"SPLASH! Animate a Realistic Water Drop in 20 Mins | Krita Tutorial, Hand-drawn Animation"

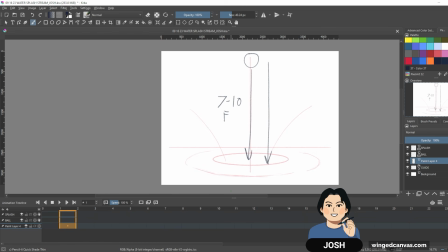(4:04)
It's not going to be perfect. Also, it depends on how high the ball is, but if it's like, let's say, just from your head to your waist, it might be about like 7 to 10 frames. Probably going to be really quick. And then you just run it through and you just test it out.
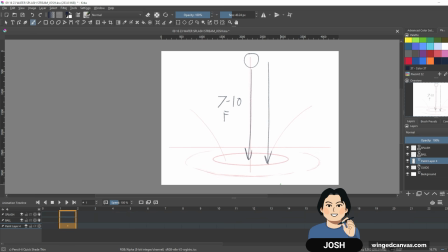(4:18)
Does it feel right? Does it feel a little bit off? And if it does, then you just shorten it.
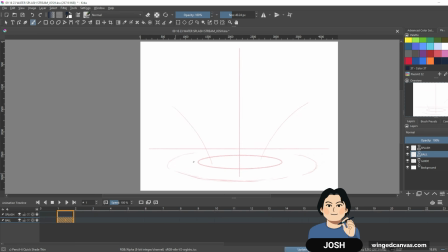(4:24)
If it's going too fast, add an extra frame. Okay, so we're going to start with the ball off screen. So frame 1 is probably going to be off. And in order to not spend too much time animating, I'm probably just going to animate on every other frame. So I'm just going to jump to frame 3.
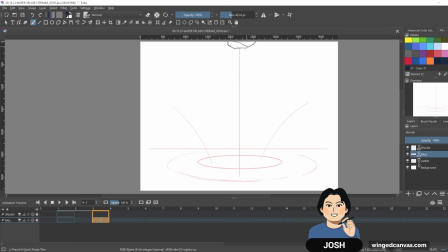(4:40)
And this is like a stone. So I'm just going to draw a really simple stone.
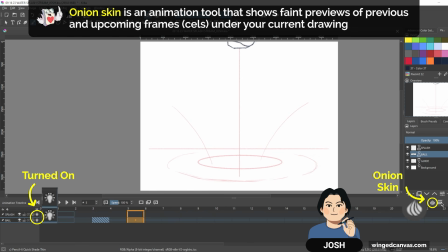(4:46)
We have a stone. I'm also going to turn on onion skin. I'm just going to duplicate this one over here, and I'm going to move it
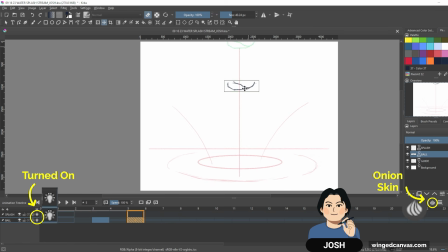(4:57)
straight down to roughly around there. Seems good. And we'll just expand upon the look of this stone.
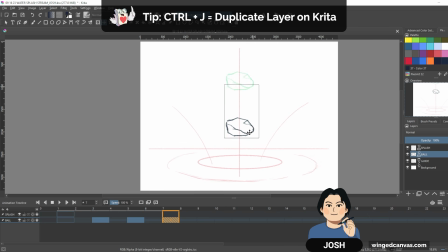(5:06)
Okay, just duplicating that again, and then moving it straight down to,
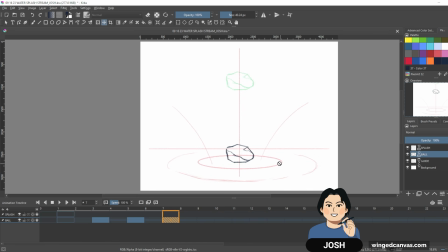(5:12)
let's say at this point it hits the water. This is where I'll also maybe add the splash. Now the water, we're gonna animate this in blue just so it's easier to tell. It's gonna hit there. We're gonna have a little bit of a starting splash.
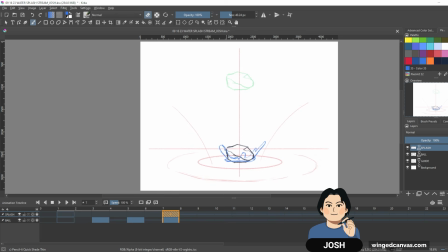(5:29)
So probably gonna add water coming up here. And the water, again, I'm just gonna keep it somewhat simple.
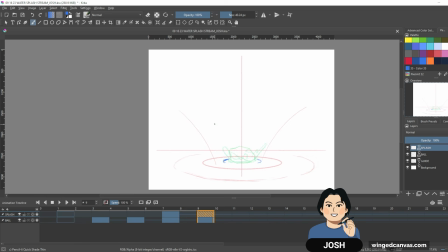(5:37)
Okay, so this is gonna go, we'll put it maybe roughly here. It's gonna be a big splash.
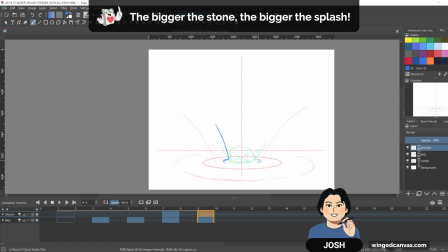(5:43)
I mean, it's a stone dropping in, so the velocity and the amount of speed that it has to hit the water is gonna be quite big.
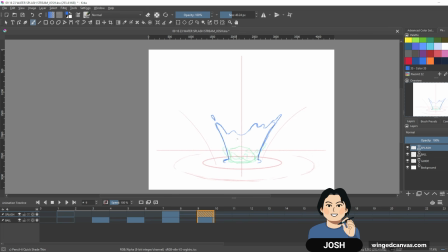(5:53)
When I'm looking at this kind of master study by the Disney animators when they're doing the Pocahontas splash,
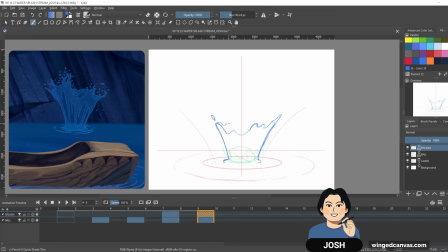(6:01)
I can see that they have a little bit of an ellipse. They have a bit of perspective going on when they're drawing out the splash sequence, and it kind of looks like a crown. And the great thing about organic stuff like water or fire or hair, that kind of stuff,
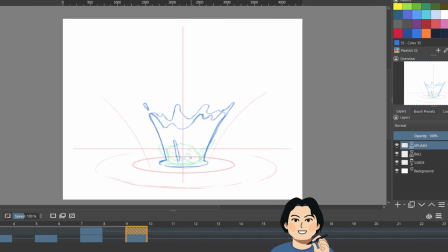(6:17)
you don't have to follow the previous frame to a T, just because, you know, it's organic, it's going to be constantly shifting. Now these gaps I'm noticing that they've added in here, it's kind of neat because basically water,
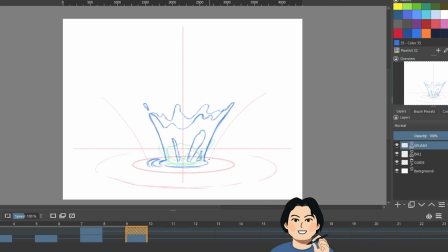(6:32)
it's kind of like a thin layer, so you know, it's going to be splashing up a little bit.
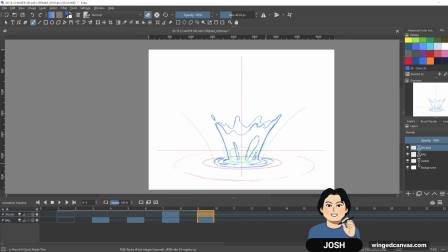(6:38)
So right now we only have one splash frame, so not too much to work off of. I'm noticing that for the splash up, when it goes up, it doesn't really expand too much more anymore,
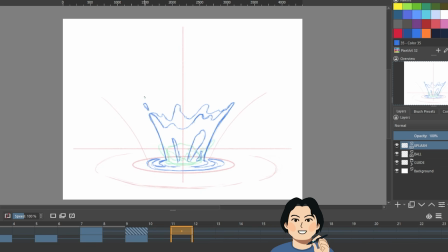(6:51)
but it just goes a bit higher. And that's what I'm gonna do, is I'm just gonna have the splash go a bit higher and kind of widen out a little bit, but for the most part I'm gonna be following the trajectory and angle that this water had.
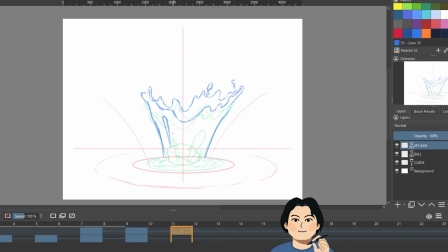(7:11)
Just gonna start adding some splashes and a few more breaking away in the water. We're gonna start expanding the ripple a little bit outwards, just a little bit. And so that's why I have this kind of circumference around it.
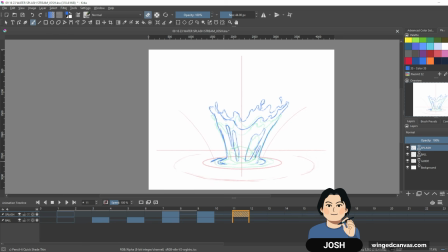(7:28)
It helps give me a rough guide as to where the ripples might be. It's probably a bit too fast right now, but you know what? It's not too, it's okay.
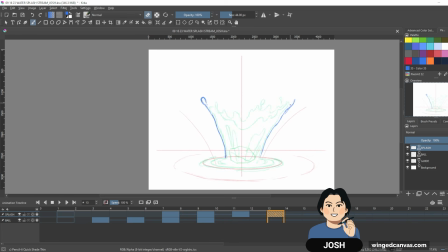(7:43)
Might be a bit overly detailed right now, but it's not too bad. What I'm noticing for the splash in Pocahontas is that
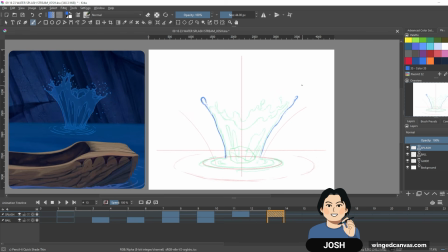(7:52)
as the splash gets higher and starts going outwards, it starts curving out a little bit over here. It starts kind of curving out. I think it's to help prep for the whole umbrella element as it's coming down.